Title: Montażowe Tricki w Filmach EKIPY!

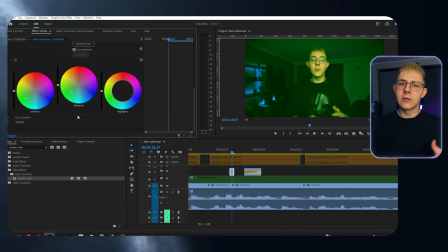Polecam także zapisywać swoje presety, na przykład tutaj, na dobrą i złą odpowiedź.
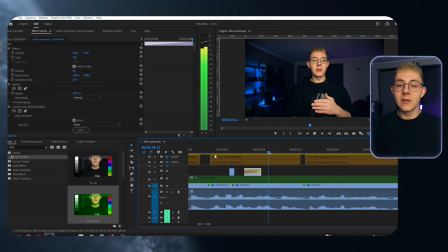Po prostu to zapisuję i w przyszłości, kiedy będzie mi coś takiego potrzebne, przeciągam i działa.
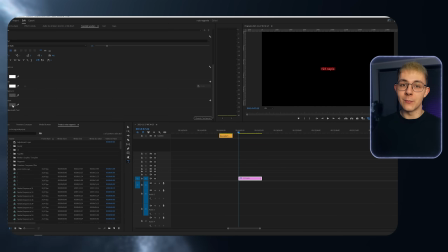Do tych asetów zaliczyłem także swoje napisy na środku ekranu, które gdzieś tam użyłem na początku w swoim filmie,
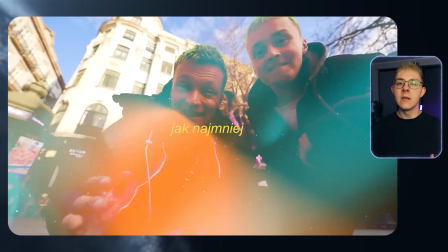następnie w filmie Przemka z Portugalii i wyglądały one troszeczkę inaczej niż teraz. Jakby one ewoluowały pod kątem stylu, no i teraz on jest niezmienny.
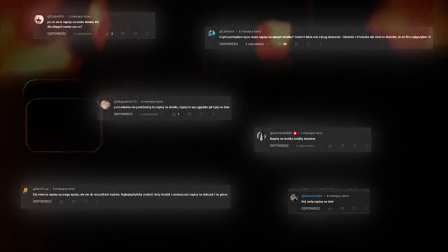Mimo wszystko na początku miały one sporo hejterów. Sporo osób pisało, że im się to nie podoba, że ogólnie czemu napisy na środku ekranu, które są kiepskie.
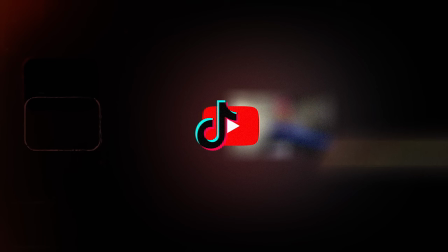Ale tak naprawdę czemu napisy na środku ekranu? Moim zdaniem było to po prostu przeniesienie części formatu TikToka do YouTube'a.
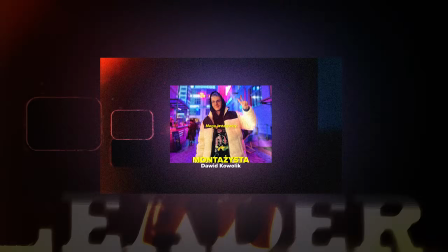Wzrok zawsze automatycznie jest na środku ekranu. Więc jeżeli widz ma cały czas wzrok na środku ekranu, no to dajmy tam napisy. Żeby on nie musiał tym wzrokiem latać, szukać. Po kilku miesiącach zaczęły wskakiwać do innych na kanały.
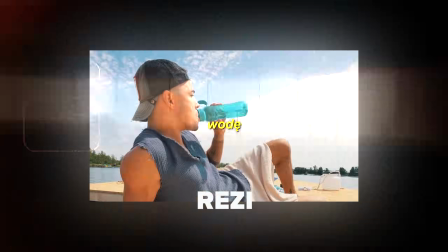I w ten sposób właśnie znalazły się na kanale u Reziego, u Blowka, u Jawora.
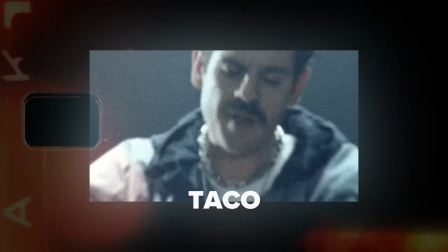Również podobne znajdują się w klipach nowych u Tako. Ja uważam, że te napisy są fajne, bo są wygodne. I przez to, że nie patrzymy się na dół ekranu, tak naprawdę nie skipujemy zbyt dużo scen. No dobra, ale te napisy to już wykończenie, więc przejdźmy do wykończenia. I moja zasada jest taka. Najpierw wykańczam obraz, później wykańczam dźwięk.
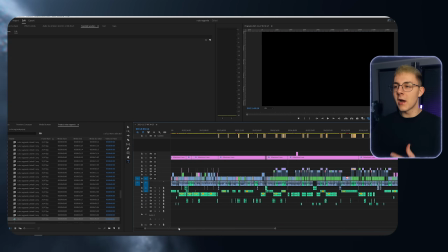Dzięki temu mogę sobie ten dźwięk SFX-y dopasować do obrazu, Tak, żeby to po prostu jak najlepiej chodziło Traktujcie to wykończenie tak,
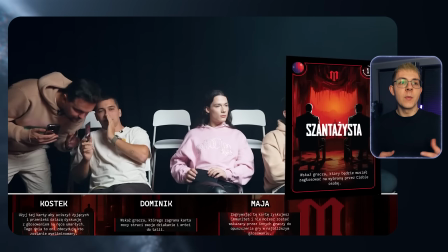jakby ono miało ułatwić widzowi oglądanie filmu Żeby widz musiał jak najmniej myśleć Jeżeli jest to dobra odpowiedź, pokażmy, że jest to dobra odpowiedź Jeżeli padło jakieś pytanie, pokażmy to pytanie I ułatwiam mu to oglądanie jak najbardziej tylko się da No i wykończyliśmy ten obraz, także przechodzimy teraz do audio Pierwsza i najważniejsza rzecz Audio jest ważniejsze od obrazu Żeby to zrozumieć,
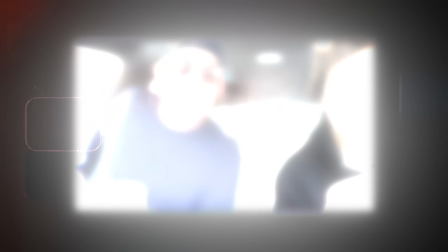to widz prędzej wyjdzie z filmu, gdzie nic nie słychać, niż z filmu, który jest gorzej wykończony, bądź ma gorszą jakość.
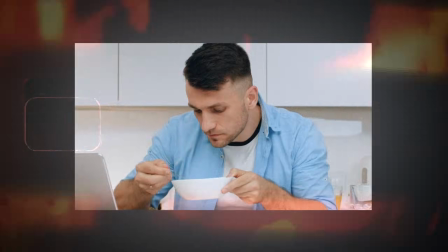Większość z nas oglądając filmy głównie ich słucha i bardzo ważne jest to,
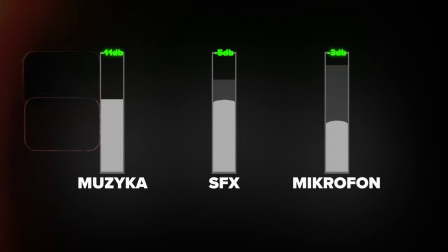żeby wyrównać dźwięk z mikrofonu, muzykę, żeby nie było skoków głośności.
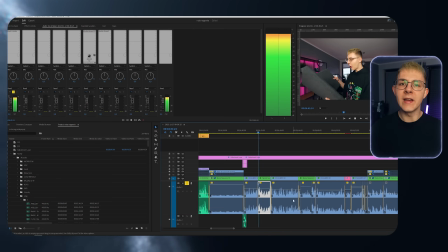Ja albo to robię ręcznie, albo dodatkowo używam hard limitera, który delikatnie podgłaśnia i nie pozwala audio przekroczyć minus 3 dB.
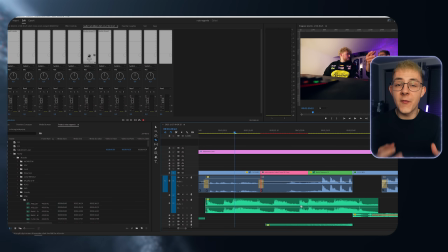Jak muzyka w filmie nie będzie za cicho Ona ma budować atmosferę Nadawać emocje I w taki sposób wygląda fragment,
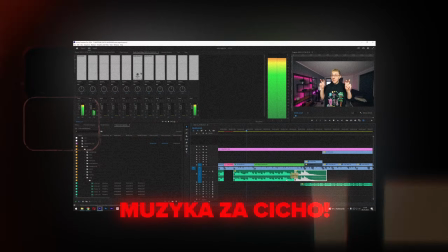gdzie muzyka jest cicho Da grać i zaśpiewać, zarapować Próbowałem trochę zrobić sam, ale stwierdziłem,
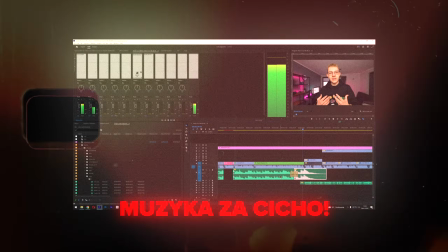że Najpierw pójdę do Marcela, który da mi jakąś lekcję, jakąś wskazówkę Żebym po prostu A teraz zobaczcie ten sam fragment z muzyką,
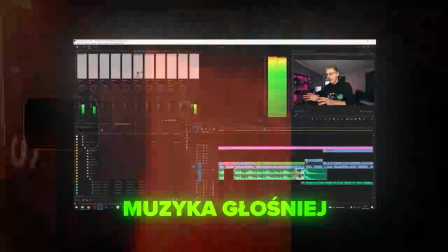która wybrzmi Że to będzie jakieś Ale stwierdziłem, że najpierw pójdę do Marcela,
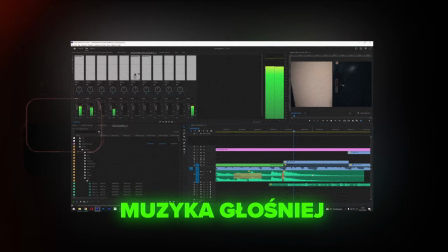który da mi jakąś lekcję, jakąś wskazówkę Żebym po prostu lepiej zaczął No, ja jestem zdania, że ta głośniejsza muzyka po prostu buduje, gdzie u wielu twórców ta muzyka jest cicho i ona praktycznie nic nie robi, przez co wszystko jest takie suche, nie wybrzmiewa to w żaden sposób, a na taki 10-minutowy film ile używam piosenek?
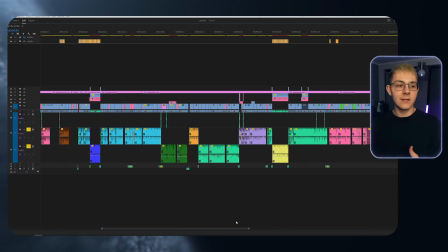Postanowiłem to sprawdzić na 10-minutowy film Przemka i tam średnio wyszło mi chyba 29 piosenek, czyli to jest taka optymalna liczba, tak można powiedzieć.
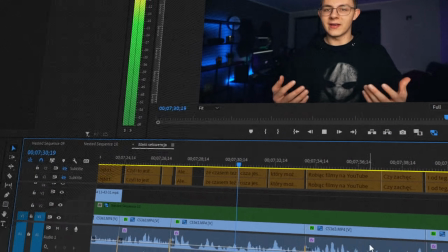Ale pamiętajcie, że czasem też i cisza jest fajnym efektem, który może coś podkreślić. Robiąc filmy na YouTube'a bardzo ważne jest pierwsze 30 sekund. Czy zachęcimy widza do zostania? Od tego właśnie jest intro, ale nie takie intro.
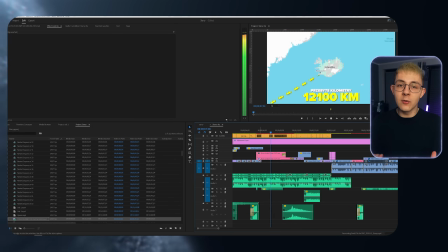Chodzi o dynamiczne wprowadzenie widza w film O powiedzenie mu co się będzie tutaj działo w bardzo krótkim czasie Siódmy punkt,
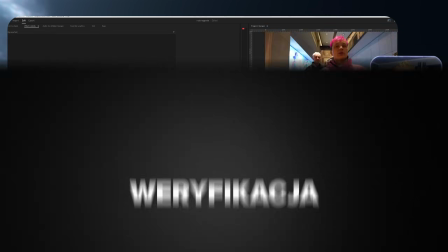czyli sprawdźmy ten nasz wyrenderowany plik Wrzućmy go na timeline i poprzeciągajmy Obejrzyjmy go w
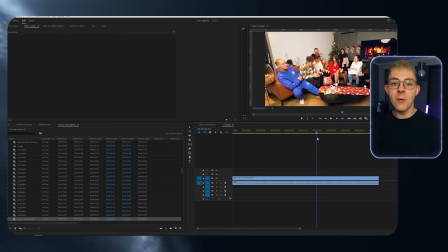prędkości razy dwa Sprawdź czy wszystko jest w porządku Bo bez tego ten twój efekt pracy zostaje tylko dla ciebie I nikt inny go nie zobaczy